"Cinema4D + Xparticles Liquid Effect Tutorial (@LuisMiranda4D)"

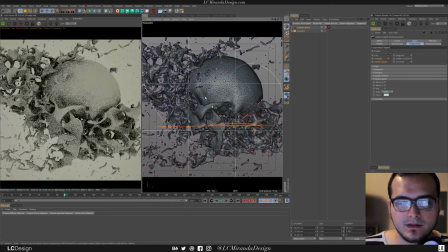12:26 So with that in mind, let's go ahead and just position this guy. Kind of want him like this. Go ahead and hit a protection tag on our camera so it doesn't move. Should see protection.
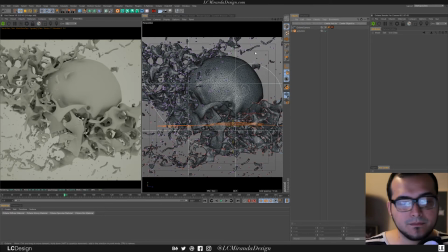12:41 Cool. Let's go ahead and just leave our camera up. And now let's go ahead and just bring in the light. I have this little button that just has a lot of Octane functions, but if you go over here to your objects and you go down to your Octane area light, just drop this guy to the bottom,
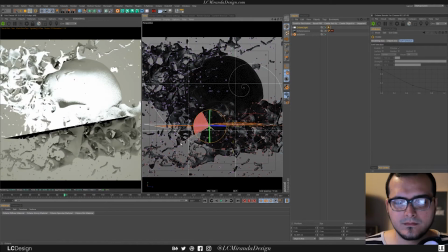13:00 pointing upwards. Let's drop it 90 degrees and just pull it down.
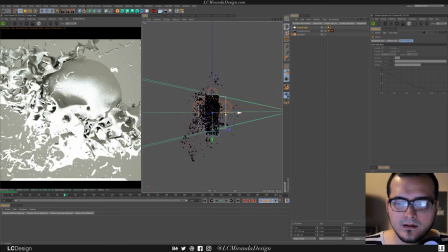13:10 I also like to use my orthographic views when I'm placing lights. I grab these guys' little handles and I start moving the stuff around.
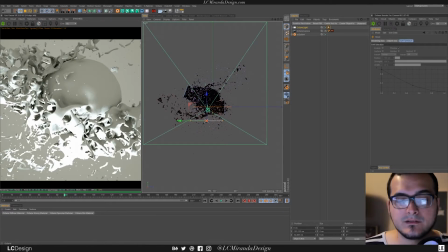13:20 The reason I like to do a light underneath, especially for subject matter such as this where it's a horror themed element,
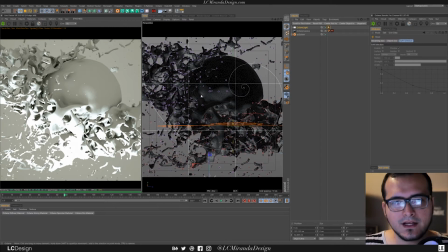13:30 is because when you flash a light underneath your face when you're telling a scary story, it just looks really unnatural. And so you can bring a lot of that stuff, real life lighting techniques, into 3D. And one of the things that I like to do is add some of those weird sort of elements to it.
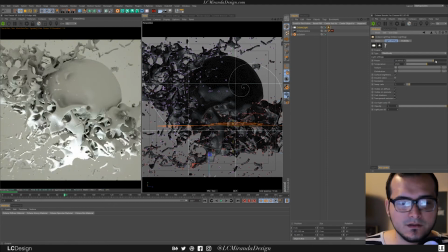13:47 So let's go ahead and tone this guy down a little bit. He's a little bright. And let's also darken the background. The way you do that is by creating an HDRI environment.
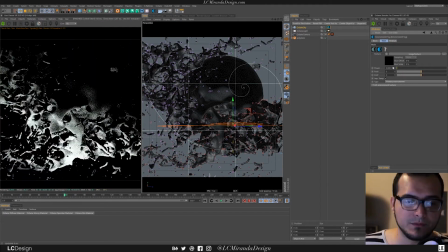13:59 Here, now it creates like a white environment, but if you go ahead and grab the power and bring it all the way down, you get yourself a black area. And so now everything that's being lit is just by the lights. Alright, so let's go ahead and go to our right view.
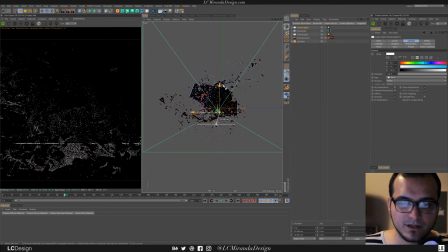14:15 I'm gonna make a copy of this light by dragging it up.
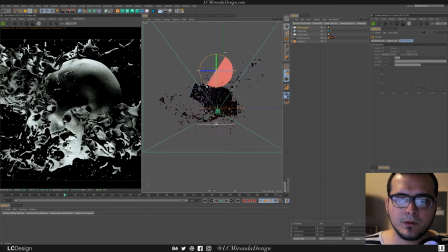14:22 And then I'm gonna rotate it. Now it's pointing down, and we have light coming from the top and bottom. So I'm lighting everything as a clay sort of texture so we can see how the light is being treated, how it looks,
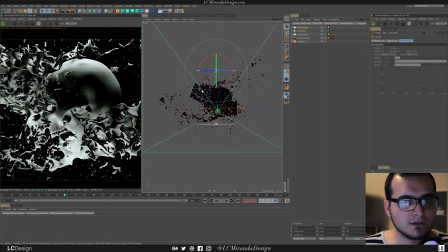14:38 and how the shadows, more importantly, are being represented. So let's go to our top view, and I'm going to shift this top light around.
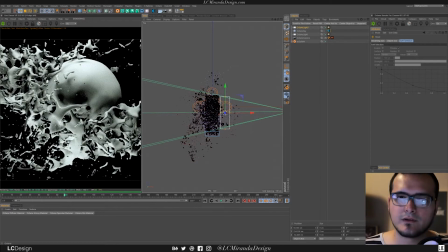14:51 And so when you have it out here, it's kind of just casting a huge light that just lights up the whole thing. but I want this to be a little bit more moody.
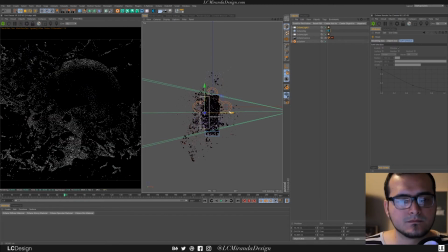14:58 So I'm gonna go ahead and push this guy over until we just have this nice little rim light.
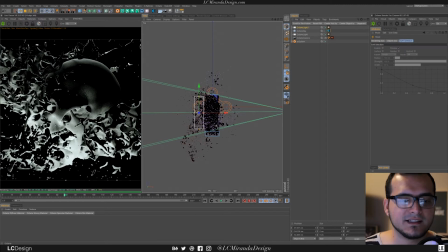15:06 And so now all of our attention is down here in this little area. And that's really important because we want to be able to guide the viewer's eye, but we also want to balance it. So if I were to completely remove this top light,
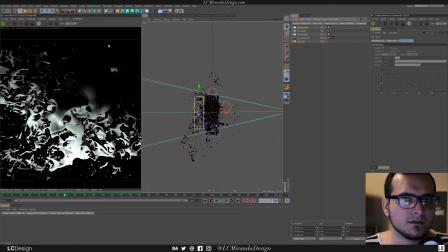15:24 this area would just look like a complete, dark abyss, and that's not necessarily something I want. I want there to feel like it's in the darkness, but also I want there to be a little bit of separation from that black silky background. So let's go ahead and activate this guy again,
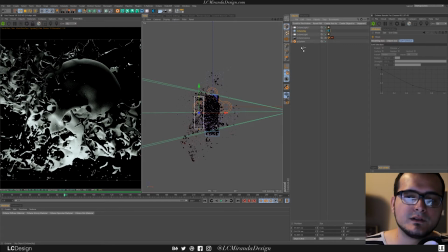15:41 and while we're at it, let's go ahead and drop this Octane sky all the way down to the bottom, and that way we have our lights on just left over. Cool. So one more light that I want to build is a backlight.
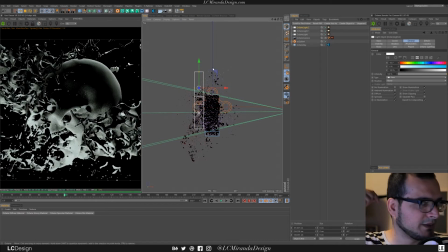15:56 It's not necessarily a rim light, but it's just I want a light shining to the back of his head. So with our orthographic views, let's go to right.
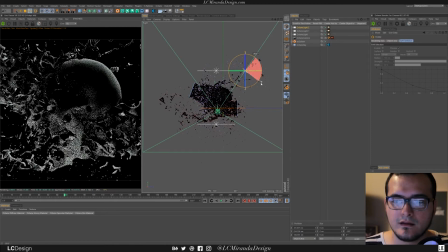16:04 Let's go ahead and snap this guy to 90, and let's bring him down.
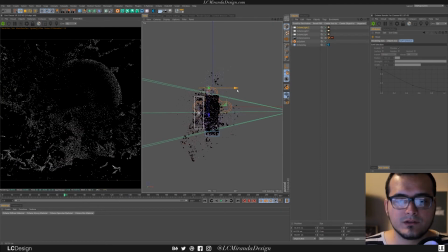16:12 So now with this guy, what we can do is we can bring it forward, and it can cast a little bit more light this way.
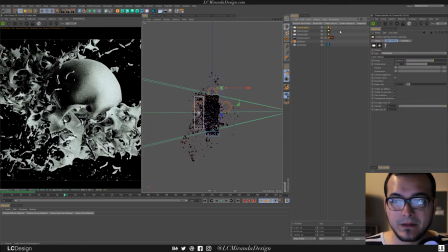16:20 But we want to bring down the power. So bring it down just a bit.
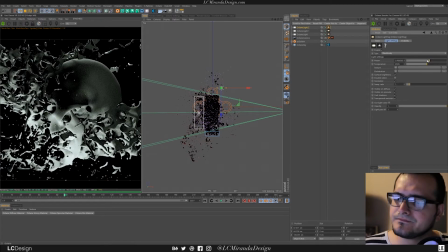16:26 What we want to do is this one's going to function more like our fill light, where we're just going to kind of just throw in some light where there's shadows, so that it's not like a complete black area on his head.
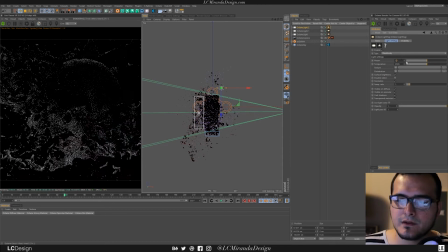16:43 And so we can kind of see that there's a little bit more detail being added to these areas.
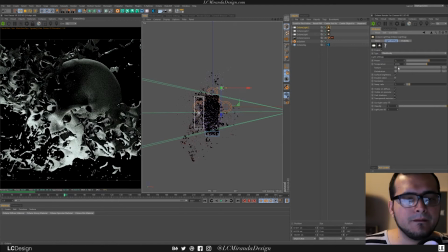16:49 Let's go ahead and make this a 3. Okay, so now we have this nice little gray area. It's still a little too powerful, so let's just do a 2.5. Let's do a 2. I think it's probably better. Let's just do that.
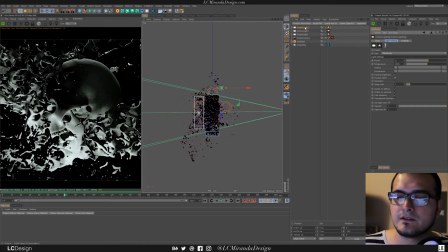17:05 And now we don't have any front lights, so let's go ahead and grab that same light, and we're just going to hold down Control and drag it. We're going to put it to the front, then we're going to rotate it 180,
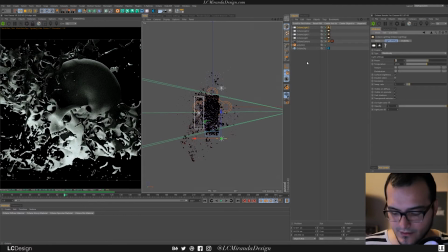17:21 and let's see how this guy looks when we crank it up. Let's do 50%. Okay, that's way too bright.
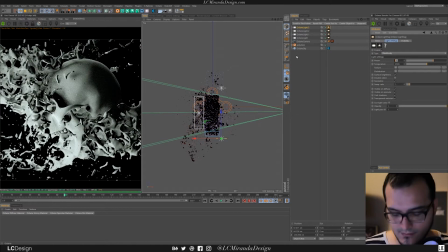17:27 20. Again, let's just do 10. Let's see what that looks like. It looks okay. I'm just going to drop this down to maybe 5.
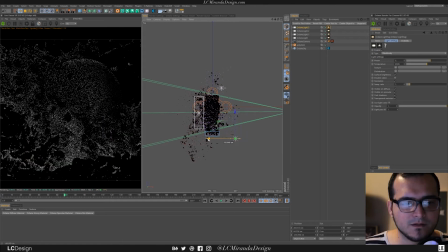17:39 And this guy, I'm going to move him around and see what happens as I shift him around.
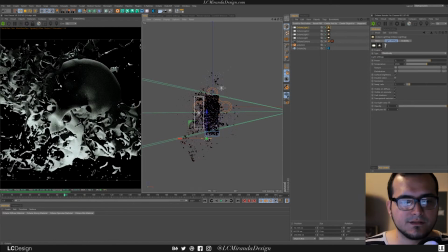17:44 So if I put him on the other side, it creates this big shadow right here. We don't want that.
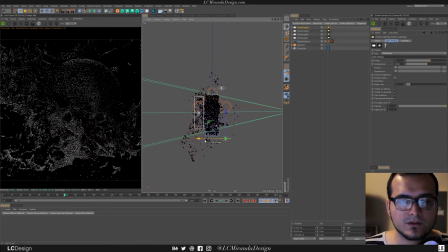17:49 So what we want to do is bring this a little bit over to fill in some of these dark areas.
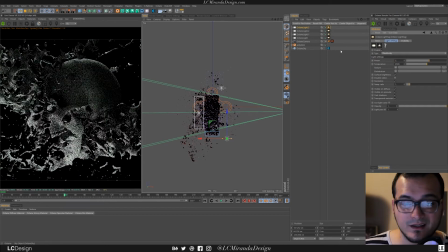17:55 But let's keep dropping them down to 3. Okay, I like that actually.
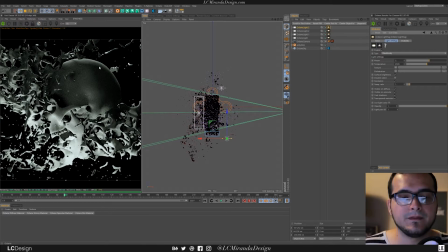18:03 So it has a little bit of shadow, it's not too much, and there's a little bit of darkness to his head, to the back, and there's this nice little rim light. So now we can start texturing this guy. Let's go ahead and create ourselves a specular material.
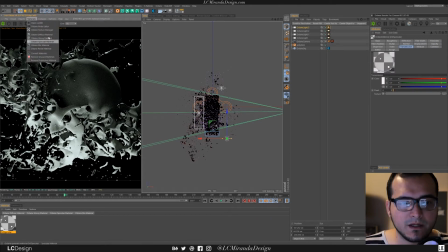18:19 You do that by going over here to material, and then you go down here to specular, but I have mine docked here on top of my material palette.
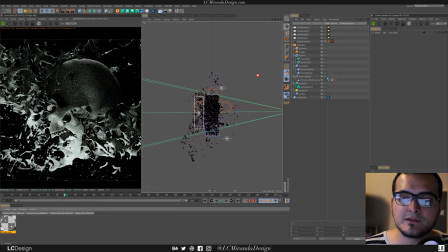18:26 Let's go ahead and drop this material onto our mouth skinner and give it a sec. And so now you can see that there is some translucency going on right here.
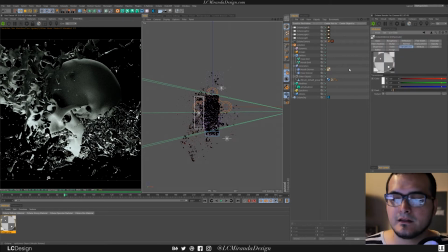18:37 Let's go ahead and double click this guy and open him up. Let's go into our transmission tab, and this bottom one, I want it to be red. So I'm going to drop down all these other colors until we have red. I'm going to drop it down a little bit so it's more of a dark red.
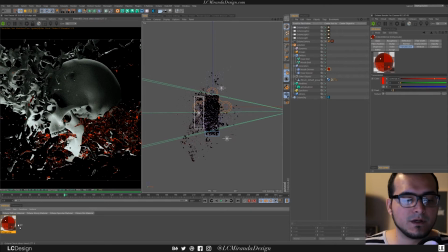18:56 Cool. So let's go ahead and duplicate this guy. You do that by holding down Control and then dragging. Cool. So now let's go ahead and make ourselves a purple. Nice. So now let's drop that onto our other skinner.
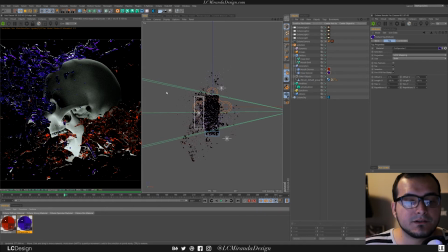19:12 Okay, so now we have textures on both of our liquids. But I'm noticing something here is that we don't really notice the light too much going through the liquid. We kind of want there to be a little bit of refraction going on. So the best way to do that is to duplicate one of our lights.
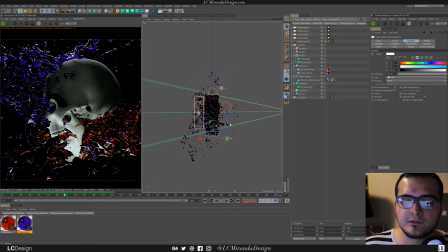19:32 I think just this top one is fine. It's basically our front. Let's hold down Control and drag.
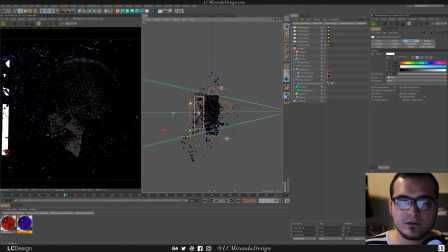19:39 We'll bring it over, and then we're going to push it basically right here where we see the face. And let's go ahead and rotate this guy until he's facing the camera. Cool.
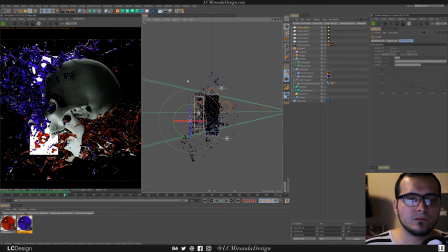19:51 So we can see it right now, so let's go ahead and deactivate that. In fact, let's do that to all of the lights. Let's select all of these Octane light tags. Let's go to visibility, and here in camera visibility, let's go ahead and deactivate that guy.
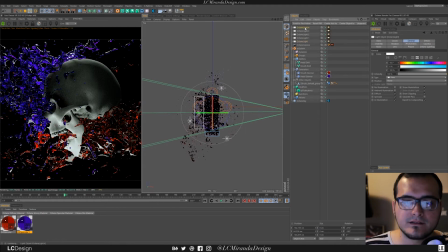20:06 So it might be a good idea to rename a lot of this stuff. I'm just going to go ahead and call this one out in particular. This one's going to be called the liquid glow. And so the reason I put a light there is so that we can see all these nice
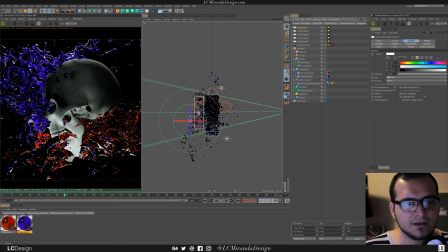20:25 little translucency effects going on through the objects.